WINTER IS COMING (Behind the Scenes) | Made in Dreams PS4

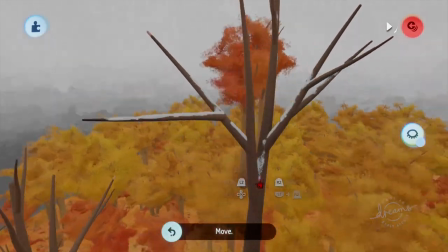4:29 and for the fall for the tree of the fall side I created some leaves
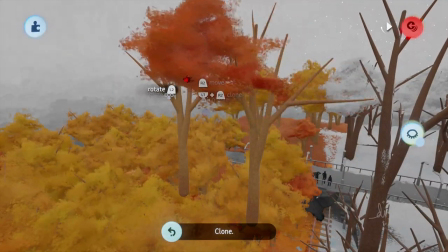4:34 this is a 3d sculpt it's mostly made out of transformed spheres
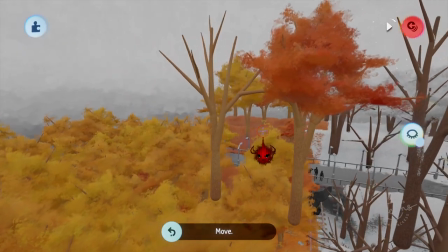4:38 and yeah this is it for the trees this is how you can create variety out
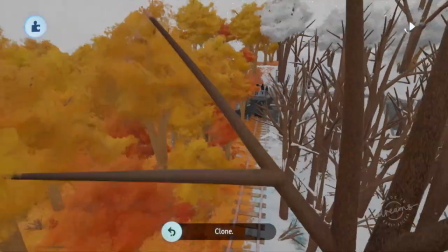4:43 of one single object I guess and then I started to create
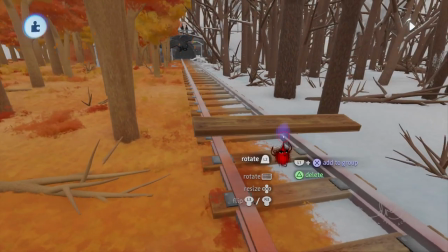4:49 the rails for that I started with a very detailed wooden plank if you would like to know how to make one of that or a wood texture in general
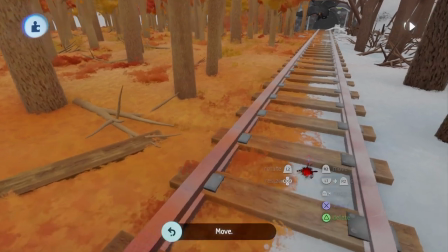4:56 I also made a tutorial for that on my channel I will link it for you as well and then I started to spray paint
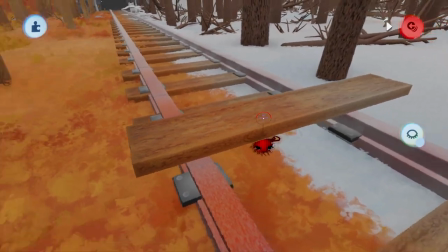5:04 this wooden plank with a little bit of white on the right side a little bit of orange on the left side to
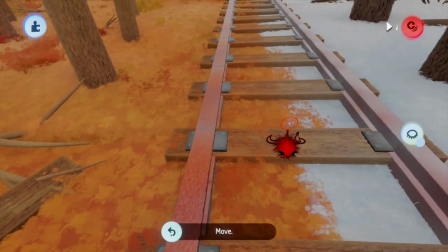5:09 make it fit to their sides a little bit more and
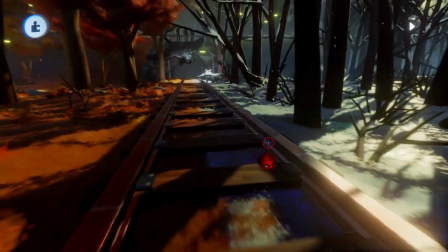5:15 next I started to create the actual rails for the train this is very simple I just made transformed cube and
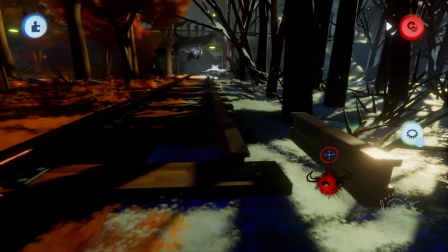5:23 cut out the sides gave it a metallic look and yeah I think it looks pretty good
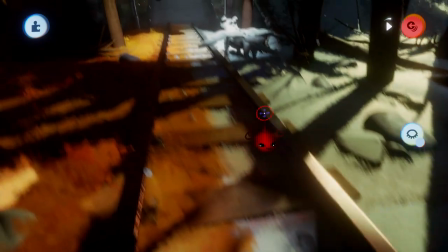5:28 it's very simple and I also added these nice little tires
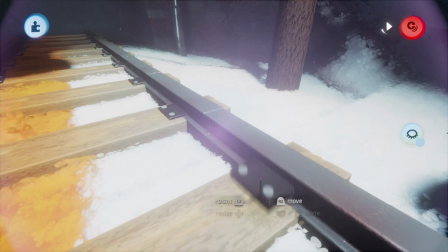5:33 with bolts to give it even more detail give it a little bit more of realism and
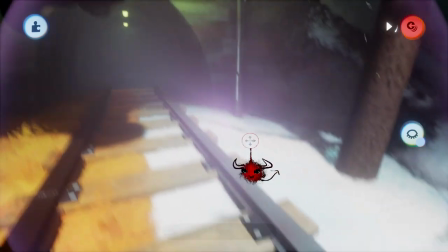5:39 yeah here's another closer look on the wooden plank with
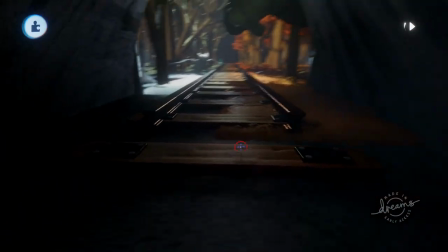5:44 the tires and bolts on it I I think it looks really good with the lighting as well.
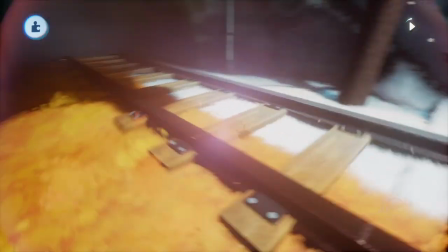5:50 And yeah.
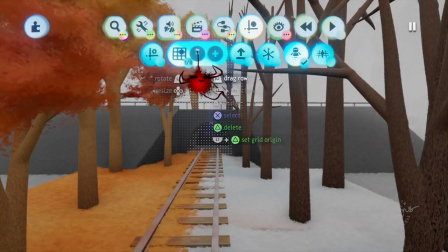5:54 Here's a quick look of how the scene looked in the beginning or in an early state. I think it's really interesting to see.
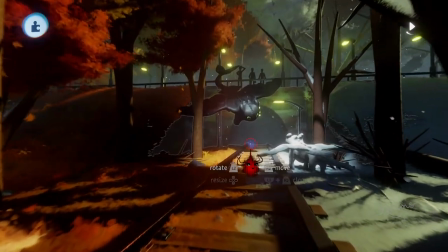6:01 And then I also started to add leaves and snow to the ramps of the tunnel or the sides.
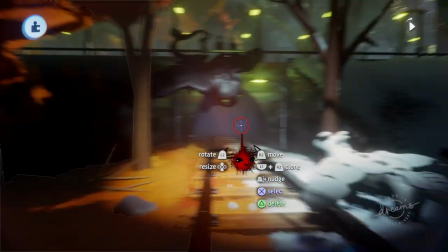6:07 And as you can see this is just a 3D sculpt. I cloned that and gave it the other color needed.
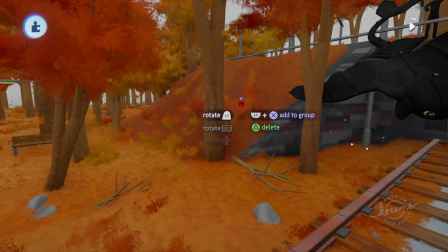6:15 and on the left we also have additional leaves which are actually the leaves from the trees i used for the full site which are which i
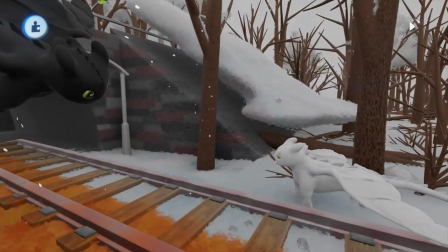6:23 also used to cover the ground with so you can see how much of a variety or how you can use an object in so many different ways
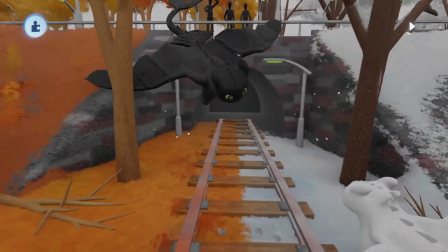6:31 if you actually think about it
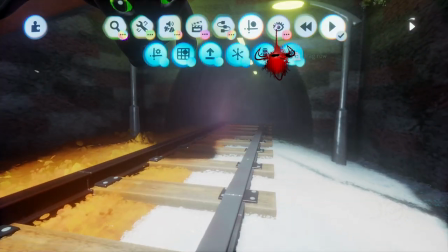6:34 for the texture of the tunnel for this stone texture i actually spray painted this and additionally also use the images option of
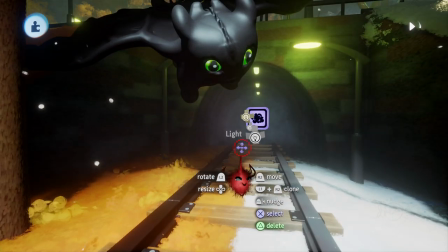6:43 lights and this is an incredible option if you don't know about it yet here I'm deleting the light so you can see what it actually
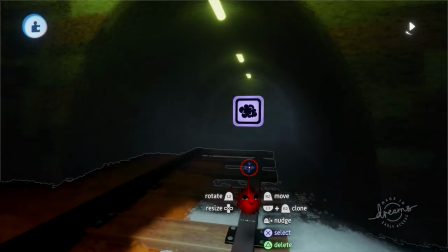6:51 does for the tunnel I used a circle one like then here
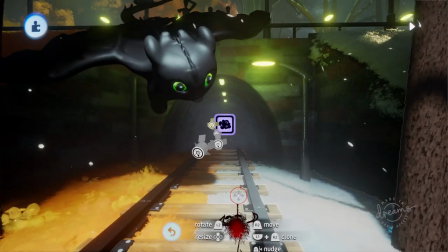6:56 you can see how much of a difference these lights actually due to the texture of this tunnel
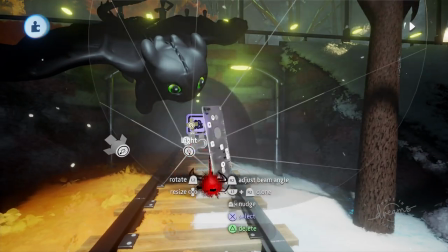7:02 it's incredible in my opinion here I'm lighting it up a little bit so you can
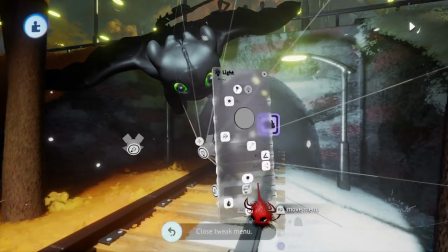7:07 see what it actually does more and yeah and
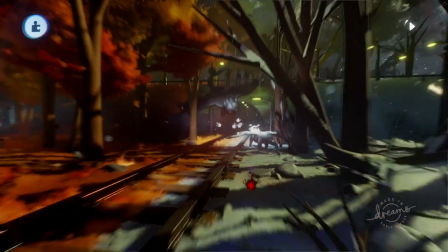7:12 in the background we also have fog for the tunnel but this fog is not actually only for the tunnel but for the whole background as
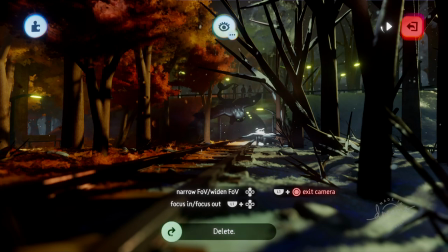7:20 you can see it lights it up a little bit more it gives it more of the natural winter look and also more distance the same goes actually for
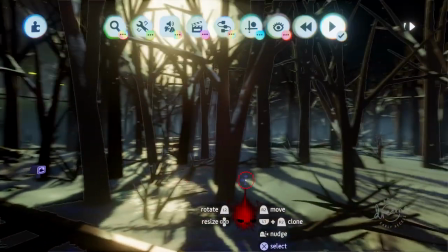7:28 the forest you may haven't even realized that but there are two fogs
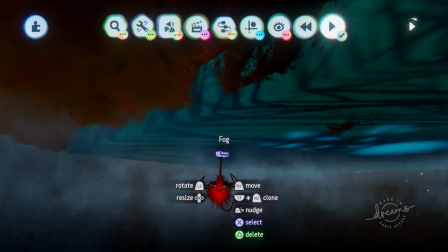7:32 for the forest sites and they they make a huge difference
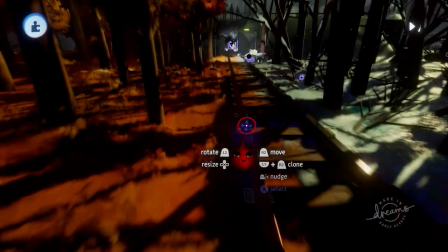7:37 to the whole scene i'm deleting them now so you can actually see what they do as
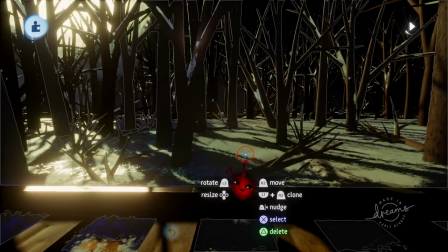7:42 you can see it's completely dark in the distance and especially the the fog
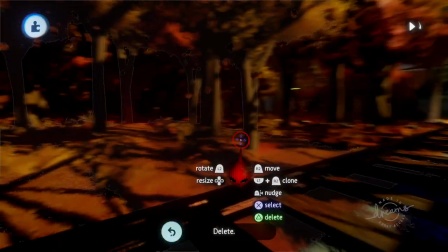7:46 for the winter forest gives it a lot more of a winter look and for the fall forest
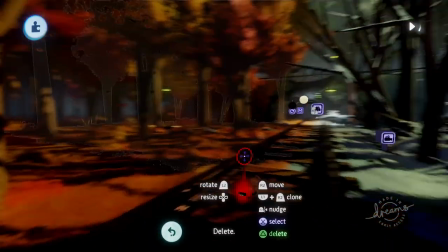7:52 i think a more natural forest look in general gives it more distance as well and yeah
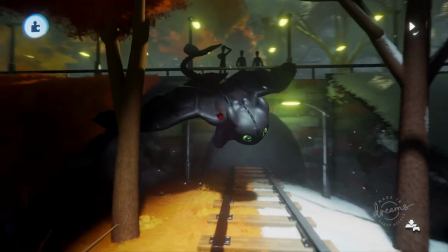8:01 now let's come to the dragons I absolutely love dragons this is Toothless from how to train your dragon one of my absolutely favorite movie series and
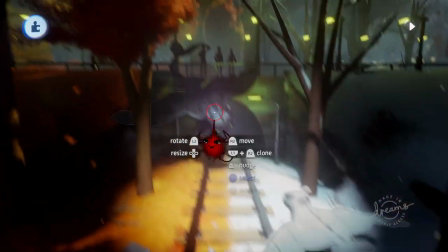8:10 this is his little partner the light fairy sadly doesn't have a name but yeah this is just a quick sculpt it doesn't have an insane amount of
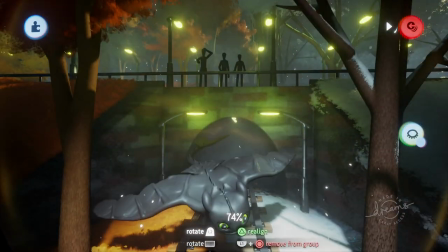8:19 detail but it was definitely a lot of fun making them and I think yeah
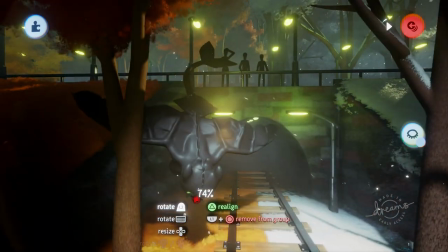8:24 they look alright I didn't do too many like 3d sculpting
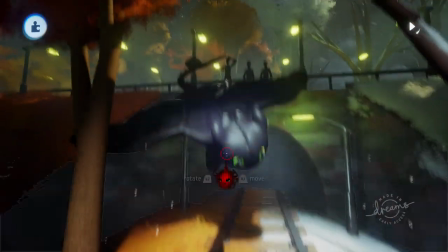8:29 of creatures yet so this was one of my first tries and i think yeah it's
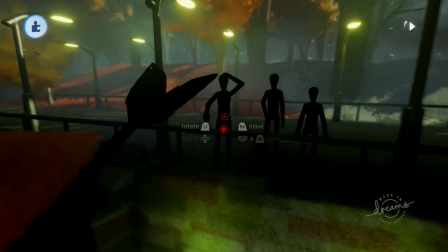8:34 all right in the background we also have um a few puppets those
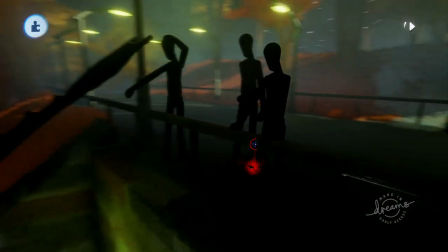8:39 are painted black so they're just like silhouettes the left one is like oh my god dragons and then there's
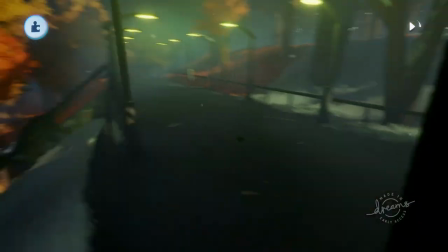8:46 one standing on the rails and yeah up here we also have a little alley with the lanterns
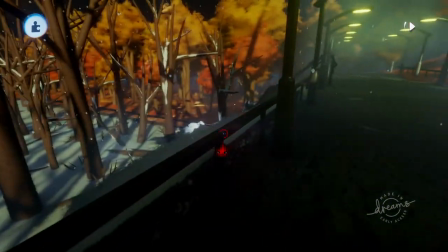8:54 the lanterns were a lot more basic in the beginning but yeah
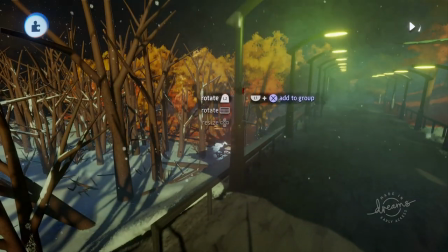8:59 this is this design is the second version i made um i think the outcome is
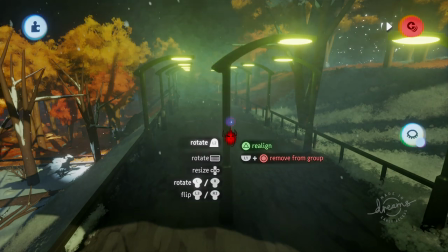9:04 quite all right it's still very simple has a metallic look to it
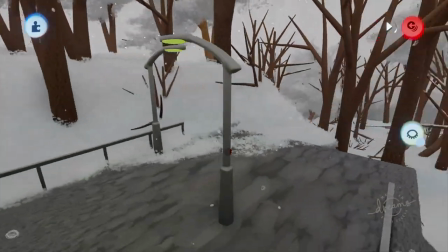9:09 and yeah but the lighting they do to the scene is actually pretty cool
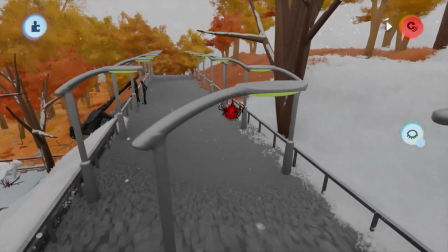9:14 i think here you can see it in the with the studio lighting and
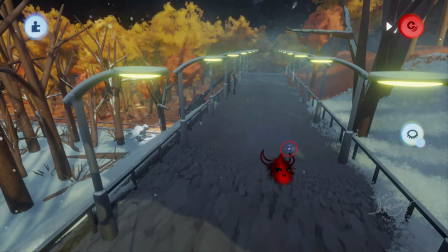9:19 yeah I think this little alley is just for
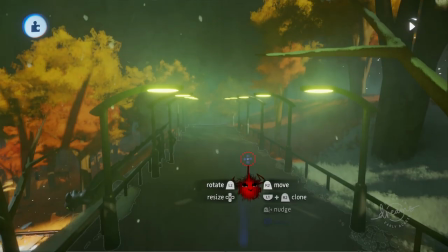9:23 the background but I still think it looks pretty cool so if you're up here
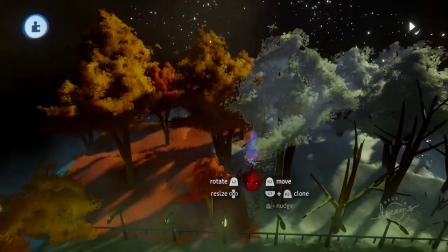9:28 you can also see the background is still split into two halves on the left we have
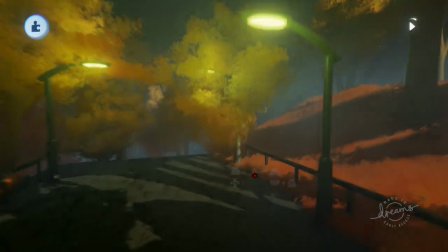9:33 still fall on the right we have winter I also added some more trees
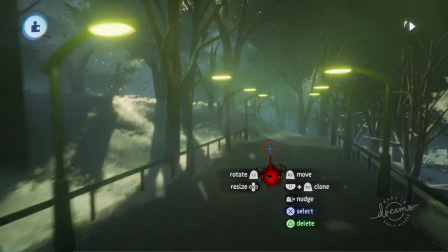9:39 those are perfectly set up for the camera and I also added
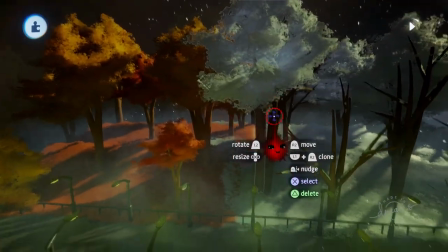9:45 some trees with snow on it or some white trees and those are also for the camera it looks a lot better with those trees in the background you
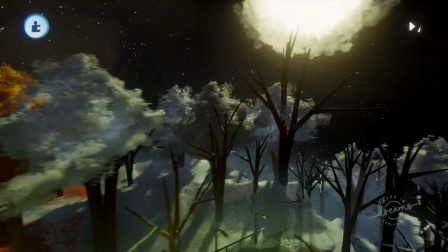9:54 can also see the stars in the background and yeah
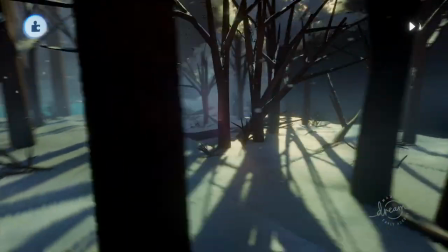10:00 the whole thing here is to set up for the camera here you can see a little bit more of the winter forest a
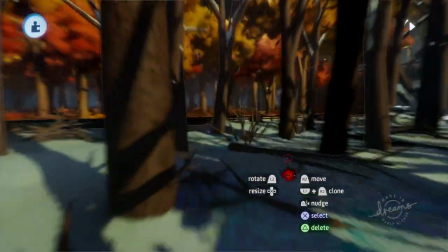10:05 lot of the branches and how much detail there's actually in it so
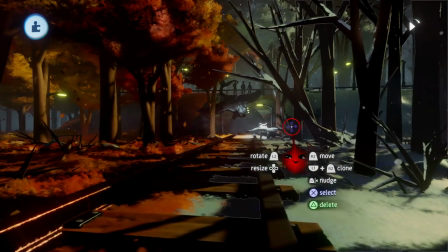10:11 this is the scene and And now I'll show you a little bit more of the atmosphere that I created for this scene.
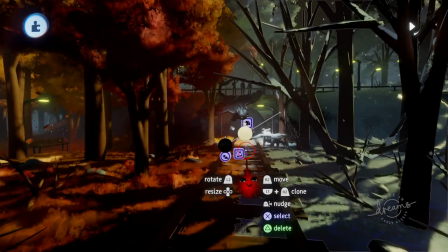10:18 For that I made use of the sun and sky gadget as well as the gradient effects gadget.
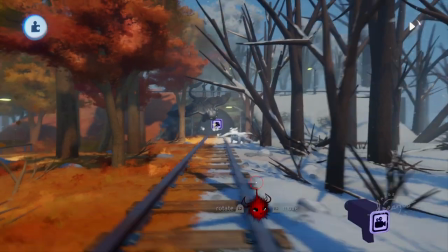10:24 And I also used the little light that comes from above to highlight the dragons.
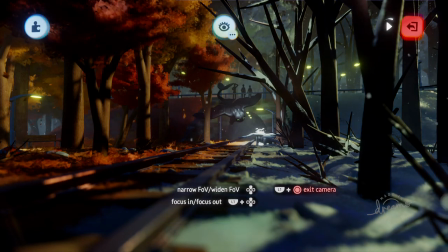10:29 If I take away the grade effects, you can see they highlight the lights of the lanterns especially.
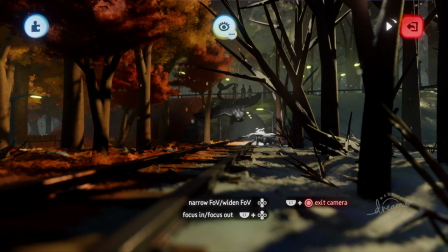10:35 They also give a little bit more of contrast,
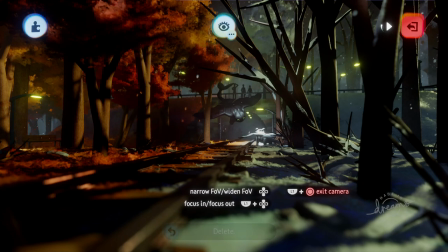10:38 make it a little bit more clean and also give little bit more of saturation especially to the fall side and the sky
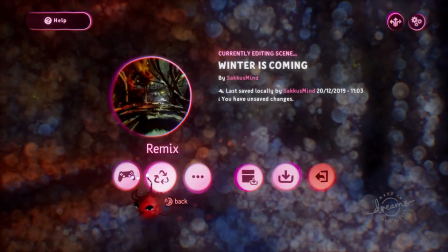10:45 gadget obviously turns the whole scene into a different thing if we if we turn that off you can see it's more of
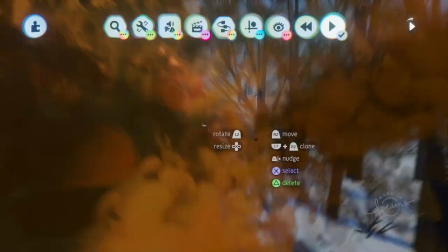10:52 a daytime i turned it more into nighttime especially because of the lanterns and the fox in the forest and i
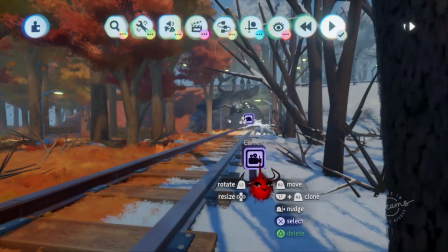10:59 think it looks pretty good as a nighttime scene but you could definitely make a great daytime time scene as well.
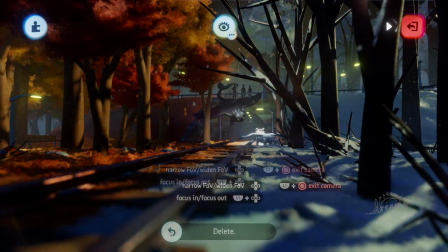11:07 With Dreams it's always pretty hard to decide on what you actually want to do with these gadgets or what the atmosphere
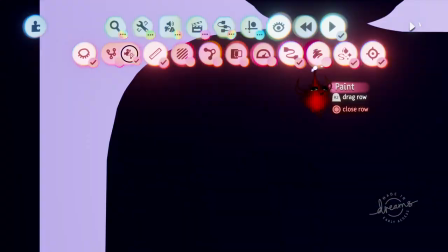11:14 should look like just because you have so many options and also here's another interesting look
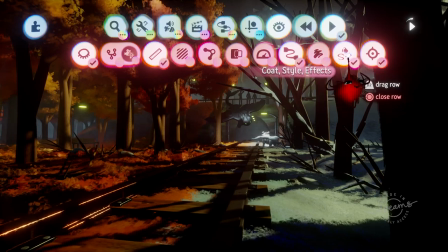11:21 here's what is painted in this scene and how the code style and effects actually affect the scene.
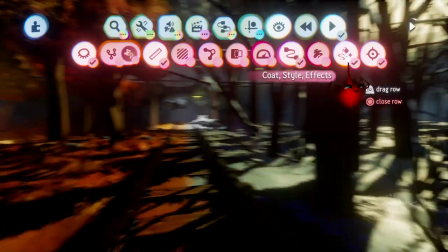11:28 For the paintings it's only it's actually not too much
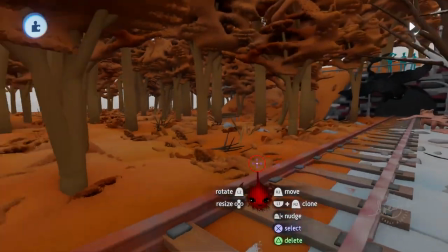11:33 painted in the scenes mostly the weather effects that you see but without the code styles you see
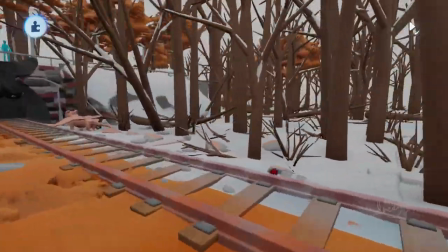11:38 how crazy it is how the leaves look how the ground looks the high contrast
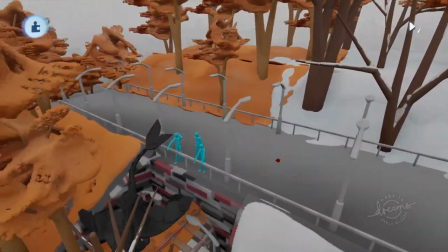11:44 on these like bricks texture that are painted and also yeah the
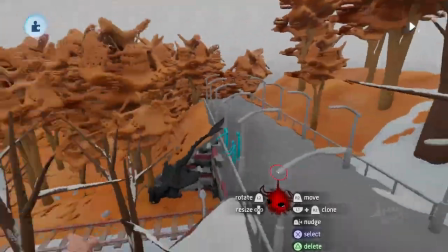11:50 whole 3d object just looks so different
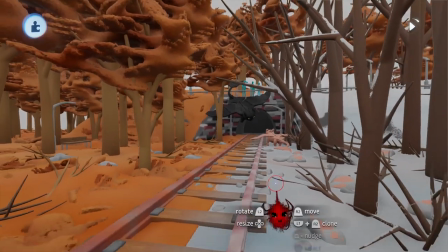11:53 you can see how blocky it is actually but when you turn them on with the effects and stuff if it
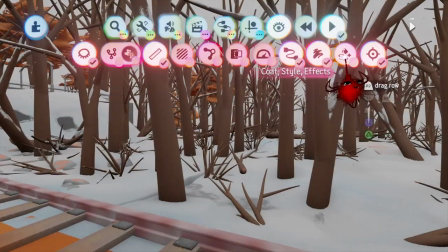11:59 actually turns into something else like 3d blocks actually turn into snow and